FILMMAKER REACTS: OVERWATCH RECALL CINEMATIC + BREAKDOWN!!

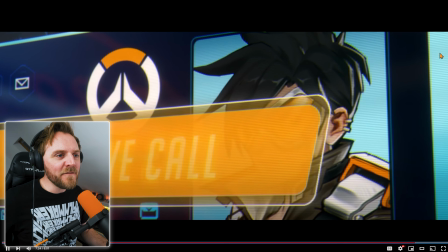0:00 Winston, is that you, love? Is that you, love?
Hello everyone, welcome in. My name is Kai Zammit. I'm a director, cinematographer and writer based in the south of the UK. And today in this video, we're going to be continuing our journey where we cover all the animated shorts that Overwatch has produced. And today's video, we're looking at the animated short titled Recall. Ooh. So without further ado, let's go, shall we? Play the tape.
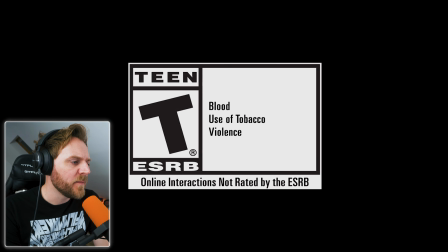0:25 Overwatch animated short Recall. Okay, we've got very light tones there. This tells me it's going to be an innocent story.
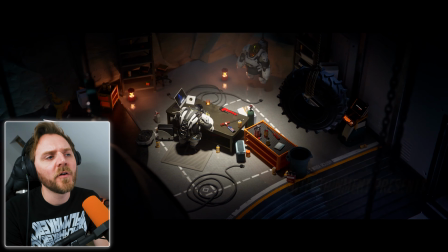0:40 Oh, we're following that. Was it Winston?
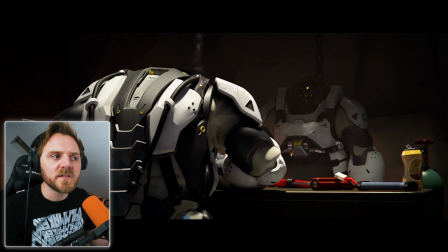0:47 Look at the music. Yeah, the music is telling me all the information I need to know. How he feels.
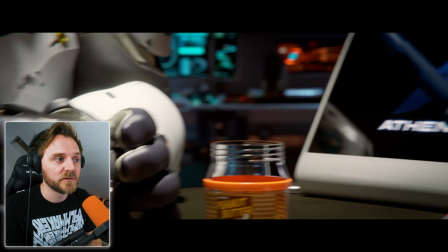0:51 Music is a character. It speaks directly to you. Yeah, call it non-diegetic.
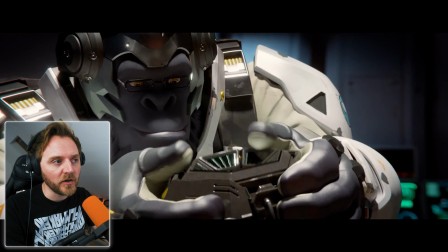0:59 Because it's sound that you don't hear in the world.
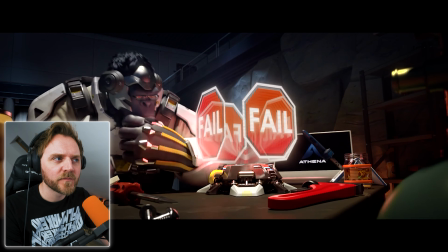1:04 Look at the camera's always moving. I love it. So cinematic.
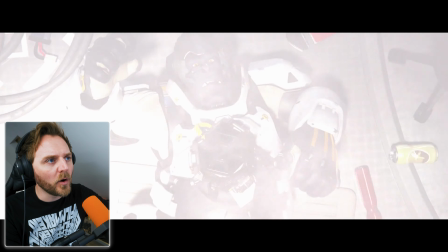1:10 Got these widescreen bars.
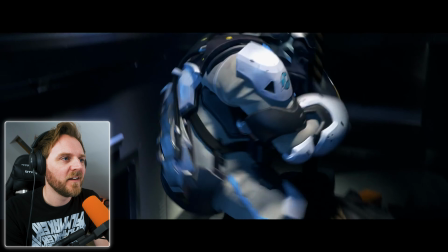1:15 Now, no need for that, Winston. Your heart rate is through the roof. I told you to stop monitoring my vitals, Athena.
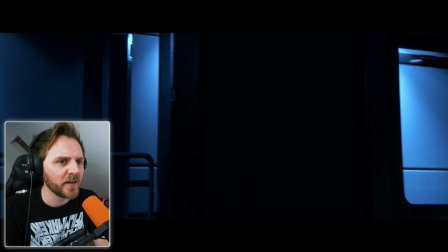1:22 Very loving the voice acting on that. I don't like those fucking glasses, though.
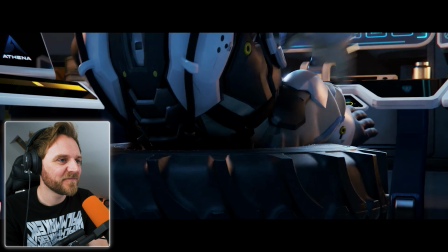1:27 And 29 seconds since your last cardio workout. Remember, a healthy body is healthy mind.
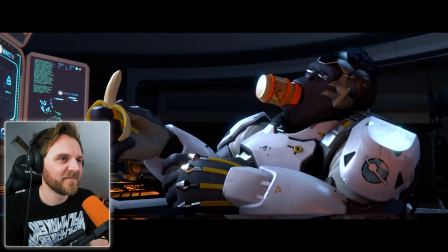1:34 That's why I have this.
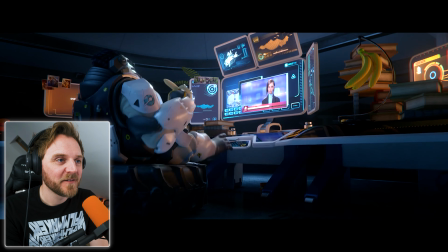1:40 Nice. Nice little bit of a story dump there. Even that was moving, wasn't it?
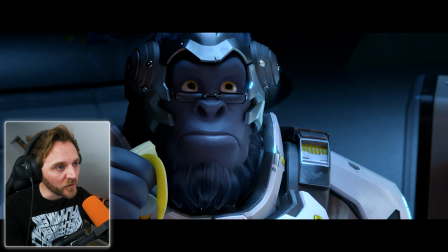1:46 When he spat the lid out and it rolled and the camera went with it. It trucked with it.
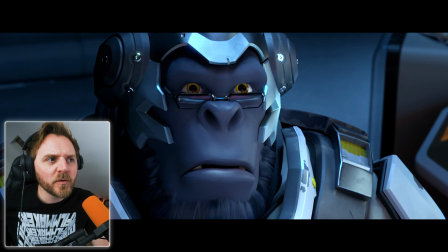1:53 It's so pretty looking, isn't it? How they do that with their animation, they don't have any bags, they don't have any shadows here.
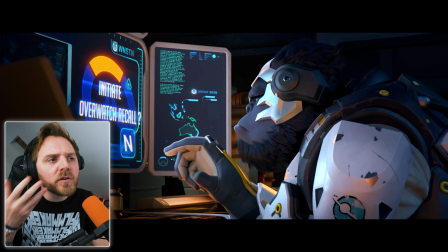2:00 If they do, it's very light, very beautifully rolled off.
Every time you see news of this sort, we go through this.
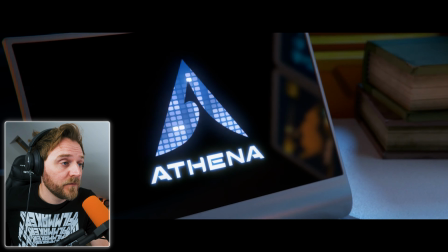2:05 Oh, initiate Overwatch Recall. Recalling Overwatch agents to active duty comes with great risk.
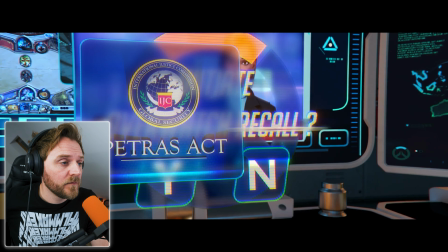2:11 The Petrus Act clearly states any Overwatch activity is deemed illegal and punishable by prosecution.
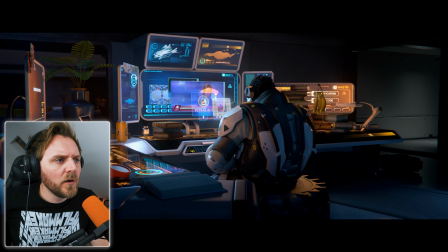2:18 I know. You're right.
Well, they're like vigilantes.
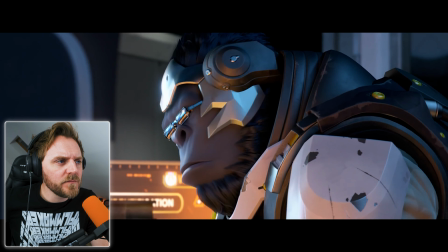2:23 That's the way the world is.
I thought they were like some sort of super police.
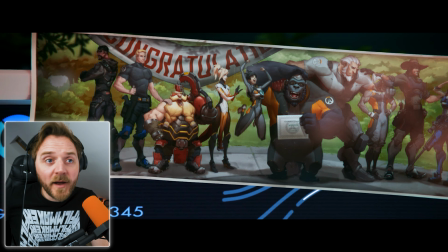2:28 But I do miss the old days.
Mate, do we get a fucking a cinematic trailer animation for all of these?
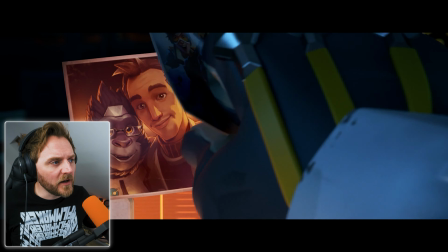2:39 Yeah, look at the camera. See, it's dollying in. What's that mean? Something important is about to happen.
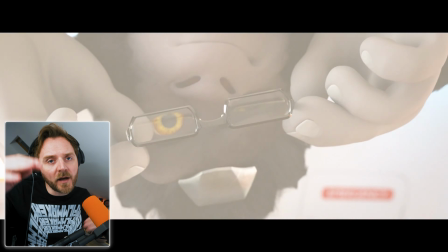2:45 It does normally mean that when it's on a close-up of a picture or whatever.
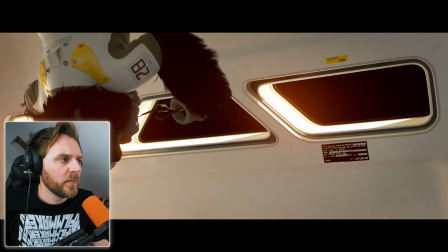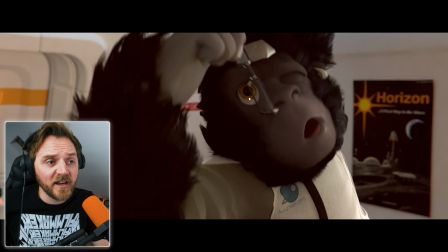2:54 Do you know what? It didn't even occur to me why he's super smart. Or the fact that he can talk. I just believed it because it's an animation.
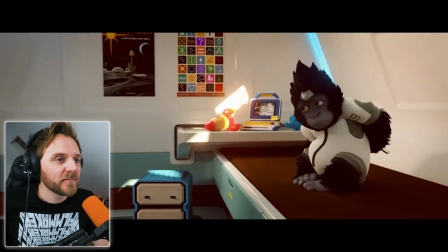3:02 I think you have something that belongs to me.
So he was a normal monkey or gorilla.
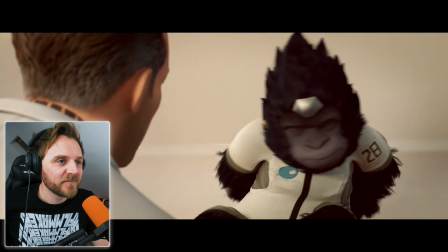3:08 Oh, it's okay. You're not in trouble. Oh, I'll trade you.
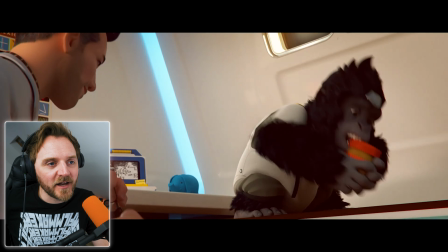3:15 Okay. They foreshadowed that, so now we've got the backstory of that.
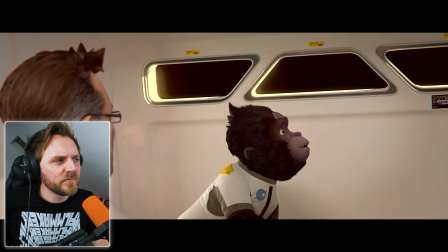3:22 Well, there's not much to see from in here, kiddo. But you know there's more out there.
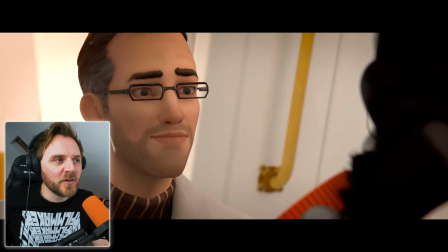3:30 Don't you? Isn't it beautiful?
So, I mean, with the bags, look, that's why they look so youthful and young and pretty.
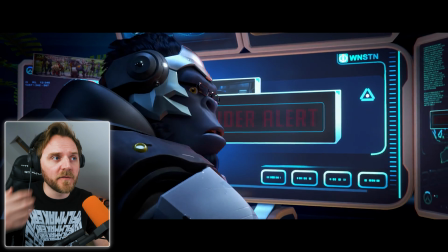3:38 That's why they light you. It's almost like they got a pretty light from the front. Even though they've got like a low key moment here, contrast.
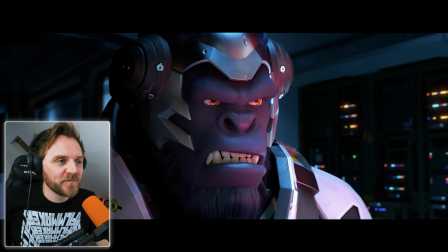3:47 Athena.
See? It's a style of animation that they've decided.
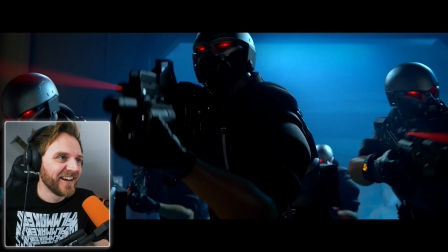3:56 I'm still munching on a fucking banana. Oh man, I like the Killzone characters.
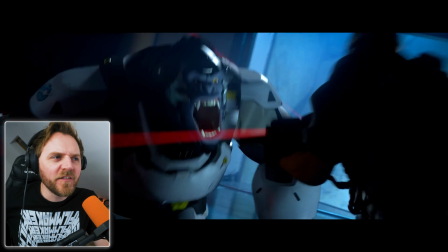4:05 It's very light-hearted though, isn't it?